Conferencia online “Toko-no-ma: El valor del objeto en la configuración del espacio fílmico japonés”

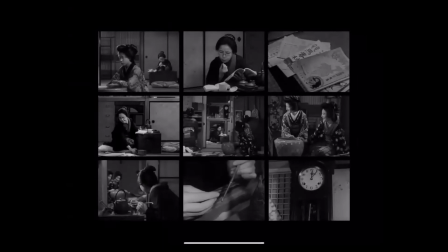[44:09]
Bueno, fiel al modelo de montaje analítico que diferenciaba a los cineastas de la Sochiko, quizás algunos les haya recordado un poco también a las películas de Ozu de esa época, si las han visto, Naruse compone un recorrido secuenciado por el interior del local para presentar a los distintos personajes de la escena asociados, es decir, los vamos a ir descubriendo
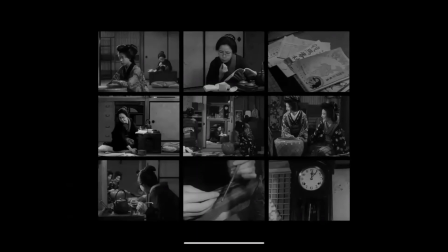[44:33]
al lado de algunos utensilios comunes que hemos visto en los escenarios del Sewamono, ¿no? O sea, utensilios propios de Dogu, del Kabuki y Bunraku. Así nos hemos ido encontrando con el Kiseru, con el tres hibachi, uno de madera y dos de cerámica,
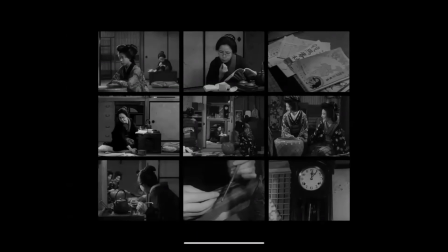[44:51]
la tetera, y a los que se iban sumando otros objetos, digamos, de menor rango, como las tazas de té, las revistas, unos samisen que aparecen colgados también en una de las imágenes, y una presencia muy destacada que es la del reloj de péndulo.
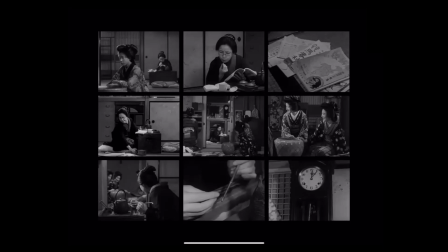[45:06]
El reloj también va a ser un elemento muy representativo a esta iconografía del cine japonés de los años 20 y 30. Bueno, que todos estos objetos fuesen asumidos como parte de un inventario iconográfico propio del todavía joven cine japonés podría, por supuesto,
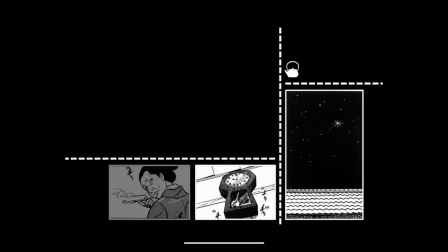[45:27]
justificarse de la persistencia de estos objetos de la cotidianidad de la época.
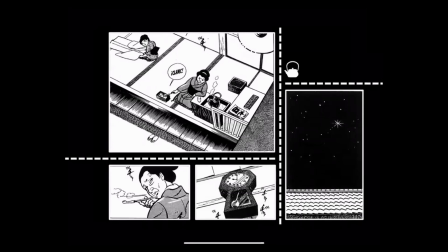[45:33]
Aunque tampoco debemos descartar, como digo, este valor de familiaridad del público con tales objetos vinculados a una tradición teatral, a un melodrama, a una forma popular de melodrama, en la que a lo mejor este cine,
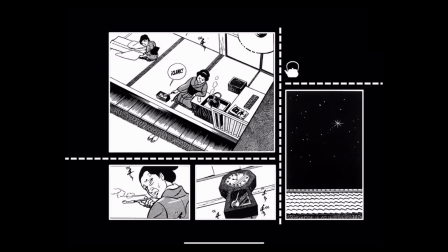[45:52]
probablemente este cine, conscientemente o no, quería integrarse, ¿no? Tanto es así que esto que estamos viendo en imagen y que en principio podría parecer un storyboard preparatorio de la secuencia anterior,
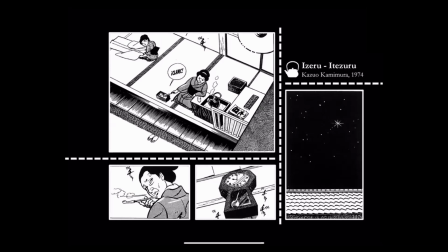[46:06]
si se fijan es muy parecida, en realidad corresponde a un manga de Kazuo Kamimura publicado en 1974, que en España está publicado como Historia de una Geisha, y que no tiene en principio ninguna relación con el film de Neruse.
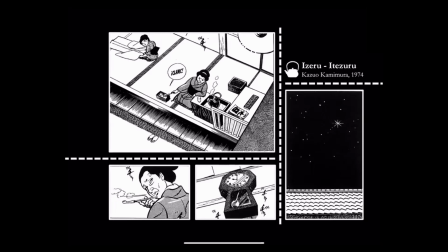[46:25]
Aunque sí que es cierto que la historia está ambientada también en esta misma época, los años 20 y 30, las primeras décadas del siglo XX.
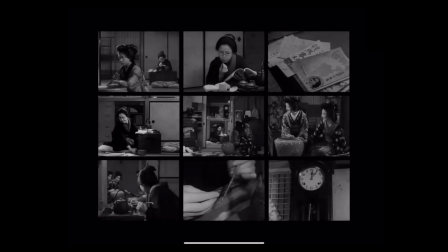[46:34]
En cualquier caso, que dichos objetos se destaquen de un modo tan evidente en el marco de las imágenes, es decir, que se nos presenten hipersituados en el espacio de campo, como si con ellos se buscase deliberadamente atrapar nuestra mirada para detenerla sobre ciertos puntos o figuras,
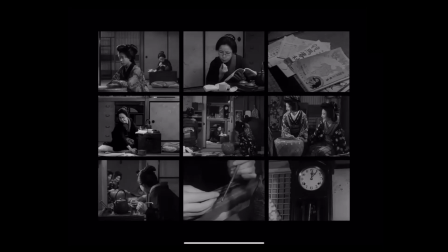[46:51]
como ciertos polos de atracción, apunta a un uso deliberado de los mismos como parte de un dispositivo de apropiación sensorial de la escena al margen de la narración que pueda estar teniendo lugar en ese contexto, ¿no? O si se quiere, de una estrategia o conjunto de estrategias.
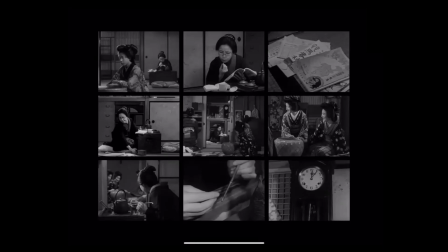[47:11]
Esto que habíamos hablado antes, del modelo representacional alternativo del que hablaba Ur, que apelando a un cierto culto a lo inanimado, un culto al objeto, buscasen acceder a la aprehensión del espacio, del medio en el que se está produciendo la acción,
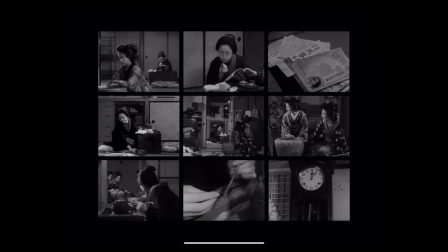[47:28]
a través de, como les decía antes, de sus cualidades topológicas, de aspectos perceptivos de la forma. Para poder comprender esta cuestión, necesitamos acercarnos, aunque sea de forma breve, a la peculiar definición que los japoneses
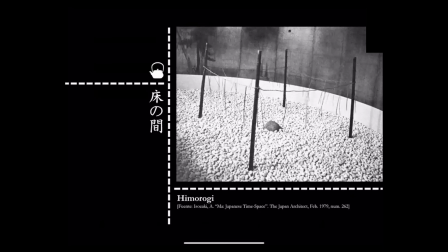[47:46]
elaboraron del concepto de espacio a lo largo de su historia, porque lo cierto es que dicho concepto no solo no existía en el antiguo Japón,